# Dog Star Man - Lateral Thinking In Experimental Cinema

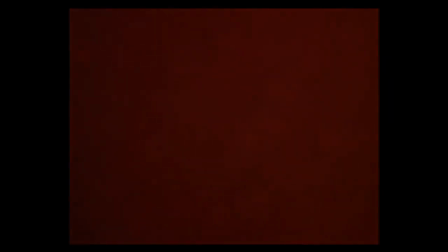(0:16)
Stan Brekhage's Dog Starman is a series of short experimental films created between 1961
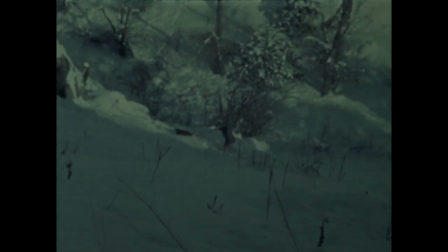(0:23)
and 1964 in which a man under his dog's ascent up a forested mountain is portrayed. This is not the entirety of the film, as much of Brekhage's distinctive filmmaking and editing aesthetic are preserved here,
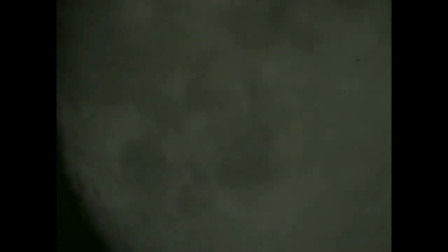(0:36)
scattered and overlaid shots creating visual collages and disorienting multi-layered images,
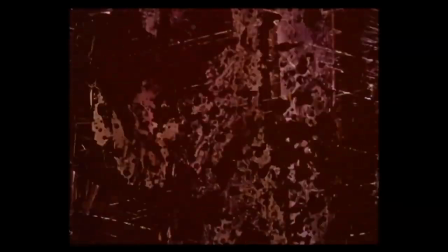(0:42)
erratic scratches and disintegrations on film stock. Dog Starman is a scrapbook of brackage doing what brackage does best.
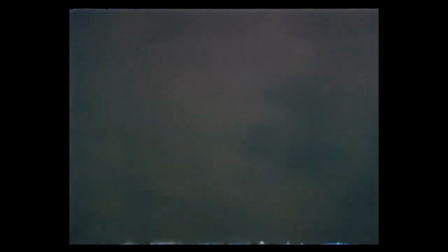(0:51)
Completely silent, Dog Starman often feels kaleidoscopic and dizzying.
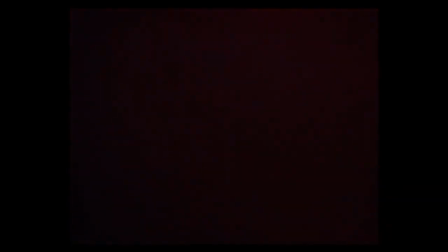(0:55)
Images are cut so quickly that it is difficult at times to grasp what it is exactly we are glimpsing. It sometimes feels these images should not be seen, that they are something truly private or explicit,
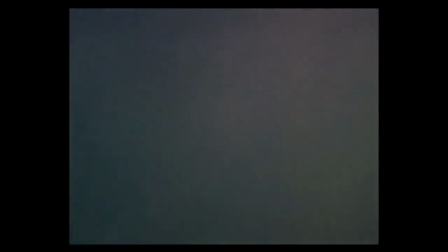(1:07)
and yet it feels impossible to determine what every frame offers.
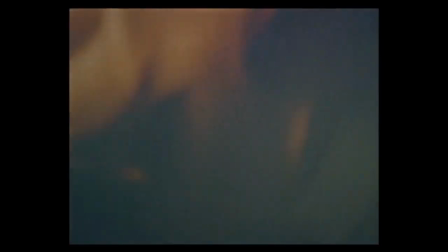(1:11)
It's a disorienting effect that the film has, like a scattershot reflection of decayed memories or flipping through a rotten photo album.
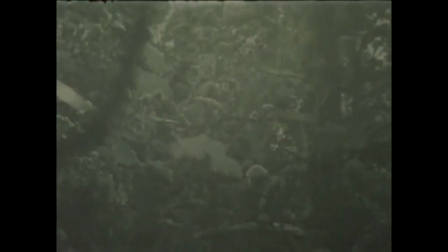(1:19)
Glimpses are provided to something that is or was, but it is no longer possible to recognise what actually is.
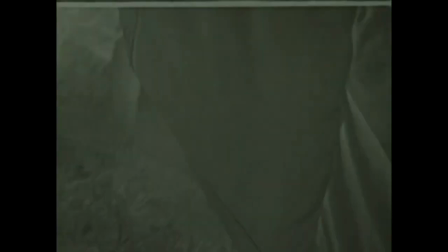(1:26)
The shots of the man and his dog within a forest climbing up an icy mountain are challenging to discern too,
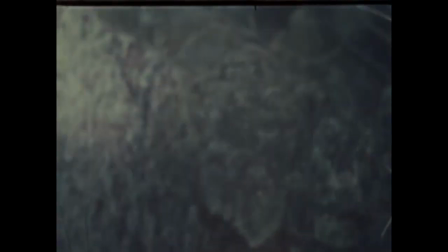(1:32)
as these images are contorted through Brackage's unique visual aesthetic.
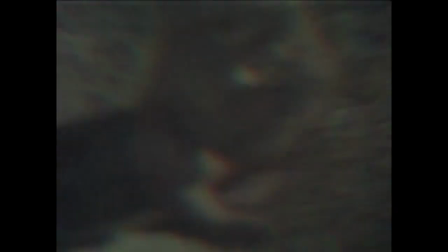(1:36)
Dog Starman is a complex film collage where textures and images should wash over the viewer,
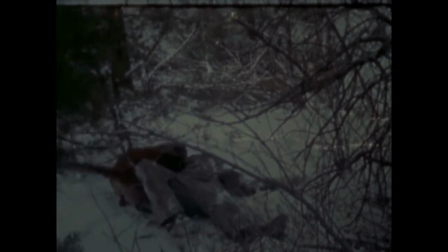(1:41)
encouraging a viewing experience that can be meditative or speculative.
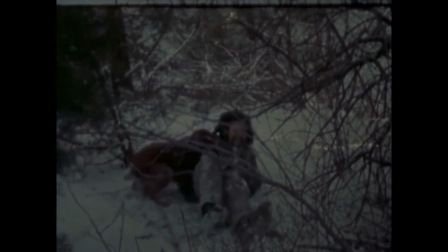(1:46)
To watch Dog Starman as a meditative piece is to allow it to perform for us.
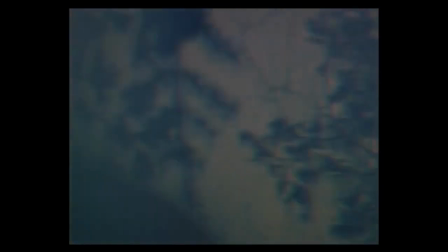(1:50)
Images of water, microscopic close-ups of ice and snowflakes, solar flares and seemingly still images of colours that move.
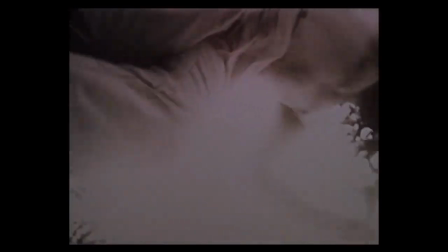(1:59)
As an ambient piece, its quick editing pace may initially be erratic,
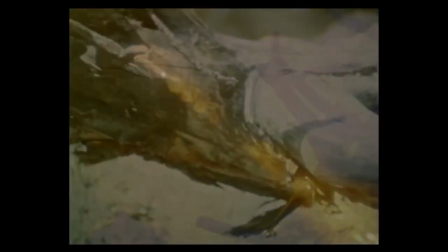(2:04)
But as the film is edited mostly to this quick pace, it almost becomes a blur.
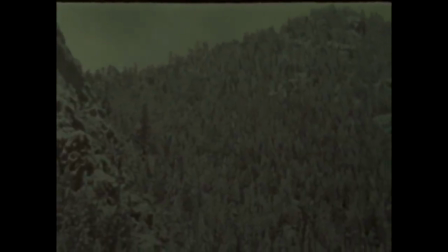(2:09)
Certain images are bound to stand out to each individual viewer, but as a whole it's like a chalkboard wiped clean.
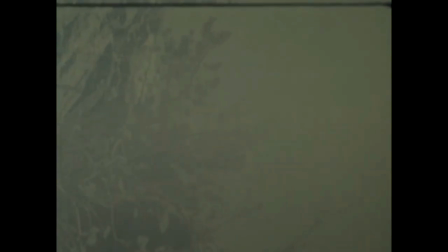(2:16)
Dog's Dire Man explores the boundaries of editing in cinema. To what extent can a film be manipulated?
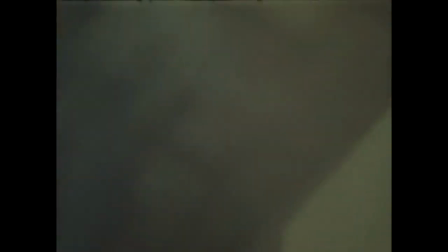(2:22)
Is there such a thing as too many edits? Is there a potential narrative to string together?
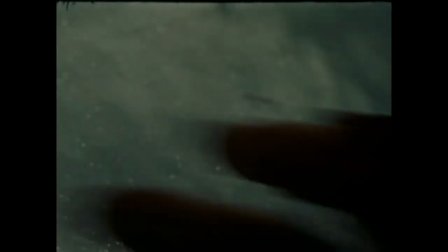(2:26)
Why is it exactly that Brakhage chose to show these specific images to us?
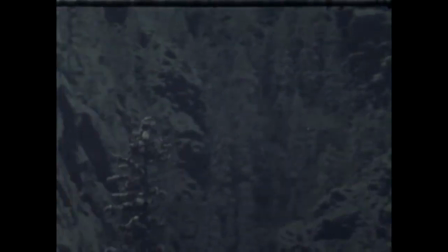(2:31)
To consider Dog Star Man in this manner is speculative, and it's difficult not to speculate throughout the duration of this film.
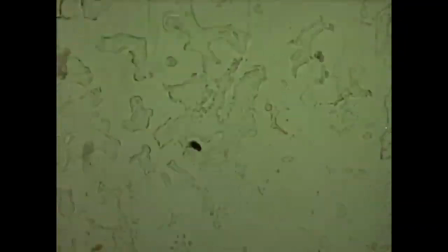(2:38)
Certain shots, such as a baby and a mother, intercut with shots of the man wading through snow on the mountain,
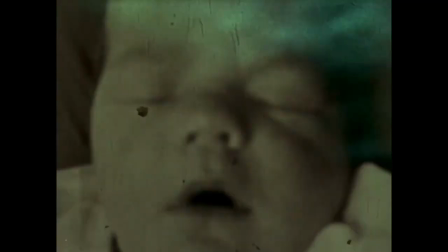(2:44)
aren't dissimilar to flashes of fading memories, glimpses into a past that felt almost forgotten,
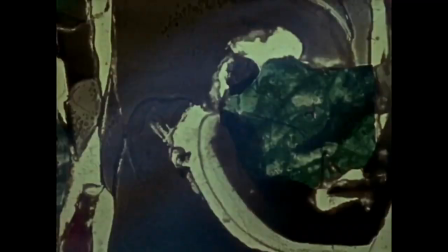(2:50)
which is similar to Dog Star Man's decaying photo album quality. The overall effect can be bewildering and almost mystical.
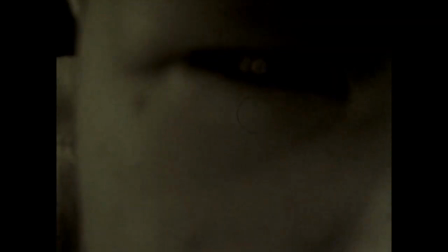(2:57)
Dog Starman providing a language that only it could truly decipher,
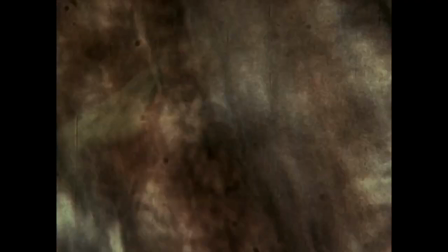(3:01)
but each viewer is likely to provide their own speculation based on how they felt while watching it.
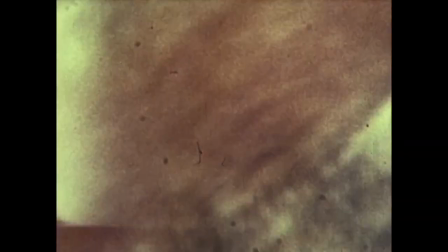(3:07)
To be confused, frustrated, at peace, annoyed or joyed by Dog Starman is valid.
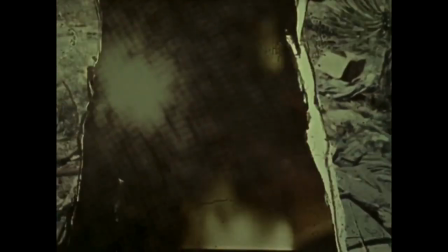(3:12)
A difficult film to dissect, it is, however, a fascinating one. The technical filmmaking aspect of Dog Starman is impressive.
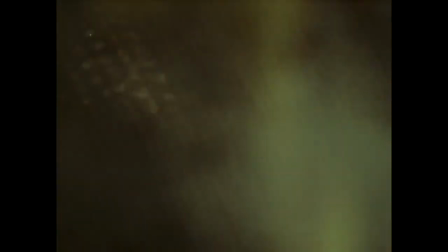(3:20)
The layers to each edited image, via overlaid image on overlaid image on overlaid image.
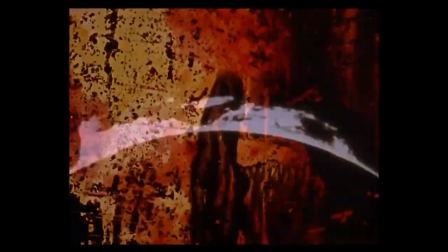(3:25)
The quick jump cuts, the numerous scratches on film stock that are like streams of water across the screen.
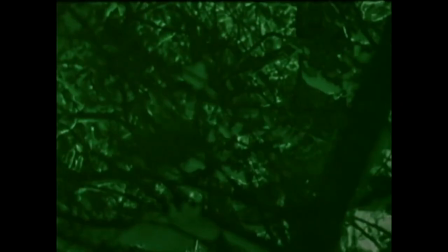(3:32)
The cool glacial glow of the film tinting. Breckage demonstrates an intelligence in his lateral thinking as a filmmaker.
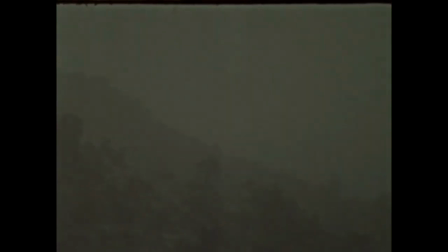(3:39)
Using the medium in refreshing, unexpected ways that are influencing filmmakers to this day.
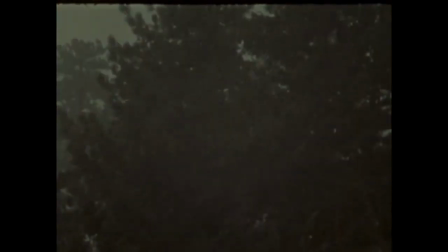(3:44)
Stan Breckage's influence is especially apparent in the films of Don Hertzfeld, such as the World of Tomorrow series and It's Such a Beautiful Day.
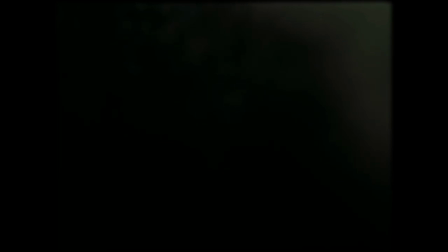(3:52)
David Parkinson, commenting on Dog Starman's visual aesthetic while writing for Empire Magazine back in the year 2000, stated that,
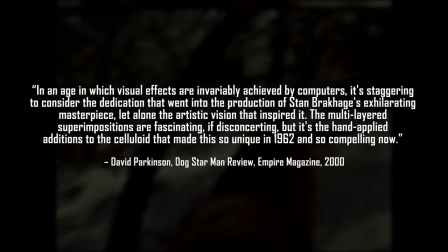(4:00)
in an age in which visual effects are invariably achieved by computers,
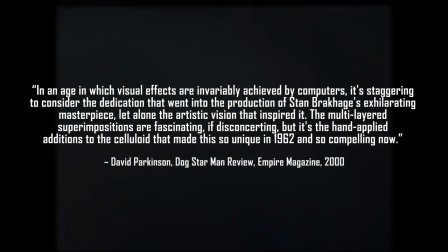(4:05)
it's staggering to consider the dedication that went into the production of Stan Brakhage's exhilarating masterpiece,
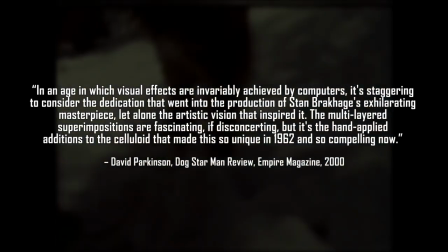(4:12)
let alone the artistic vision that inspired it.